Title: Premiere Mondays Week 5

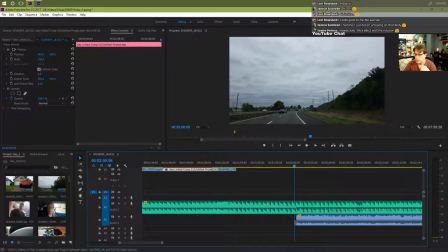So I wanted the music to keep going, but I also have a speaking part coming up here. So what I did is I actually lowered the music below my voice. So you'll hear the music rocking out.
All right, guys.
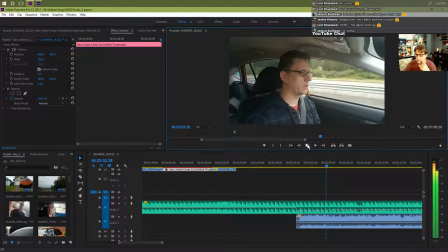Well, sorry about the audio. Originally, I was going to record the trip there, but the traffic here is too heavy. It's like right about 5 o'clock. So I don't want to, you know, be careless when I drive.
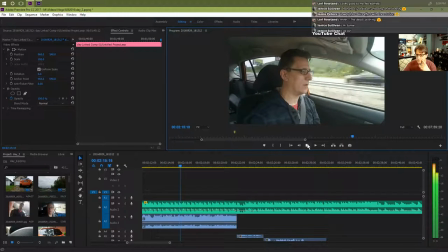So I'm just going to start the video once we get up to Corning and we go to this cool little bike shop to pick up our bikes. So we'll see you then. Awesome. Ah, they close in 10 minutes.
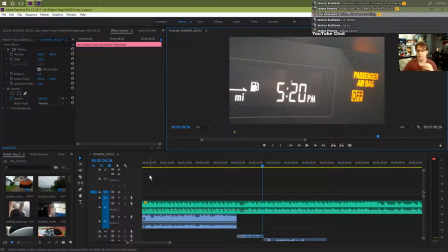All right. So that part actually was I was on the street on the way there, and I think I was at a light, and I saw the time, and I just quickly had the camera sitting there.
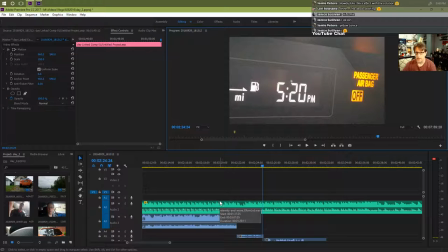The camera was on, but it wasn't recording. I just pointed it at that and pressed the button and said that to cut in there as a kind of a dramatic thing.
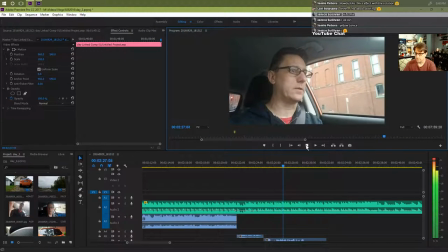Ack! They close in 10 minutes, and there's absolutely no place here to park.
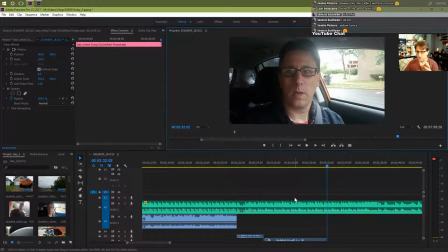All right, so more comical, crazy stuff. That was just a simple zoom.
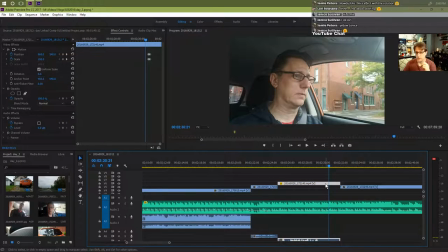Sorry you had to witness that.
That was actually done with a keyframe. You can see that right here. We'll zoom in on the keyframe. And all I did was I keyframed the position and the scale because I did have to get myself like moved perfectly.
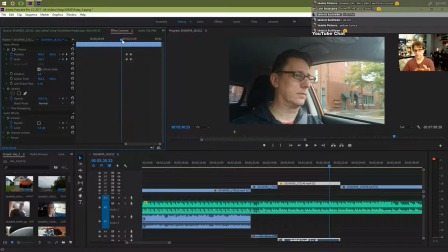And it would have been fine without it, but it adds that little punch if I put the zoom in there. So I did the face all at the same time, okay? It's even funnier when you watch it back. At least I think it's funny. Anyway, so that was the idea behind that little thing in there.
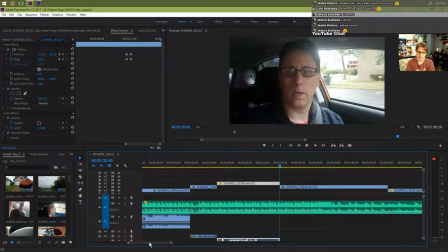All right, so remember I said that I try to do the intro, the setup, the travel sequence, which we just did. Remember when you're doing all this stuff, don't give away your exact locations in your vlogs.
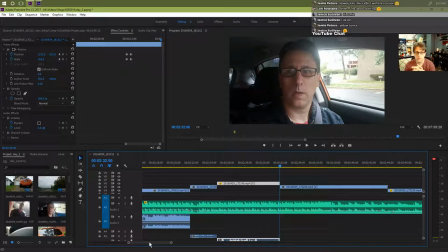This is very important. There are weird people out there. And so you never want to, you want to be very sly about the footage. And remember, no one's gonna know the road
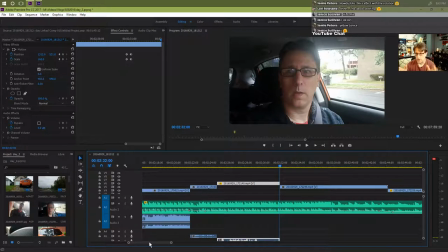If you show a picture, you can show a picture from a different day of you driving on the road, and they wouldn't know that it wasn't the same day. But I just generally just shoot the whole thing, and then I edit it down. So I just have the camera rolling like constantly. You never know what you're gonna find, what you're gonna see.
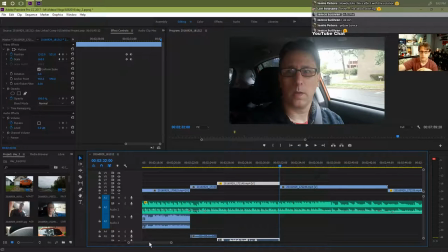So it's good to have it just rolling. And I had it rolling during this whole time, even though I didn't have it up and wasn't paying attention to it a lot of the times. It was rolling footage of my car seat. That's all it was doing. So you just have to learn to keep it on, keep it going. Make sure you got room on your device to handle all of that video.
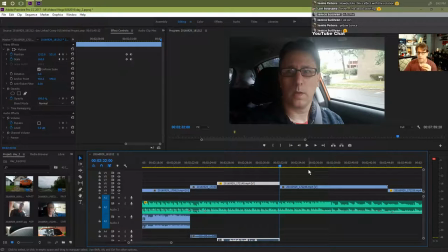That's important as well. So this is me talking about walking into the bike shop, and I didn't know how I was going to do this. So I tried to make a little bit of a comedy out of it and talk about how far away I had to park, because I was thinking, well, here I just told everybody, you know, parking situation was horrible, blah, blah, blah.
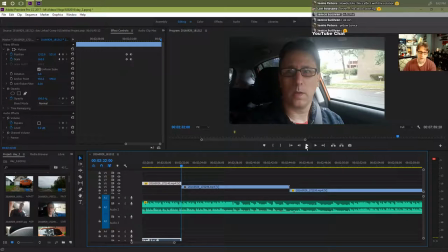The thing is, I found a place to park. Well, watch the video and you'll see what I mean.
I'm gonna run to get there, so here we go. I'm gonna run to get there. All right, here we go. Run.
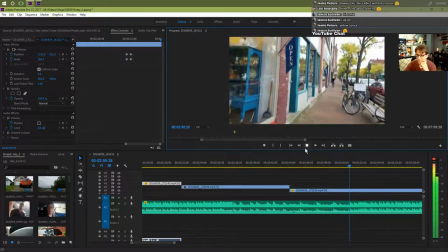All right, we're here. Act cool.
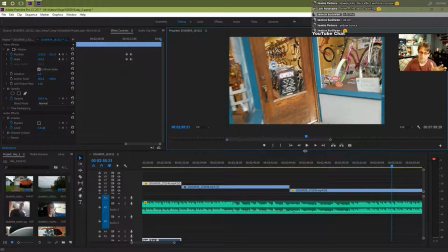So I ended up finding a parking spot right next to the place. So yeah, I decided to just make a joke out of it instead of, like, you know, telling everybody I had to run all the way there to make it.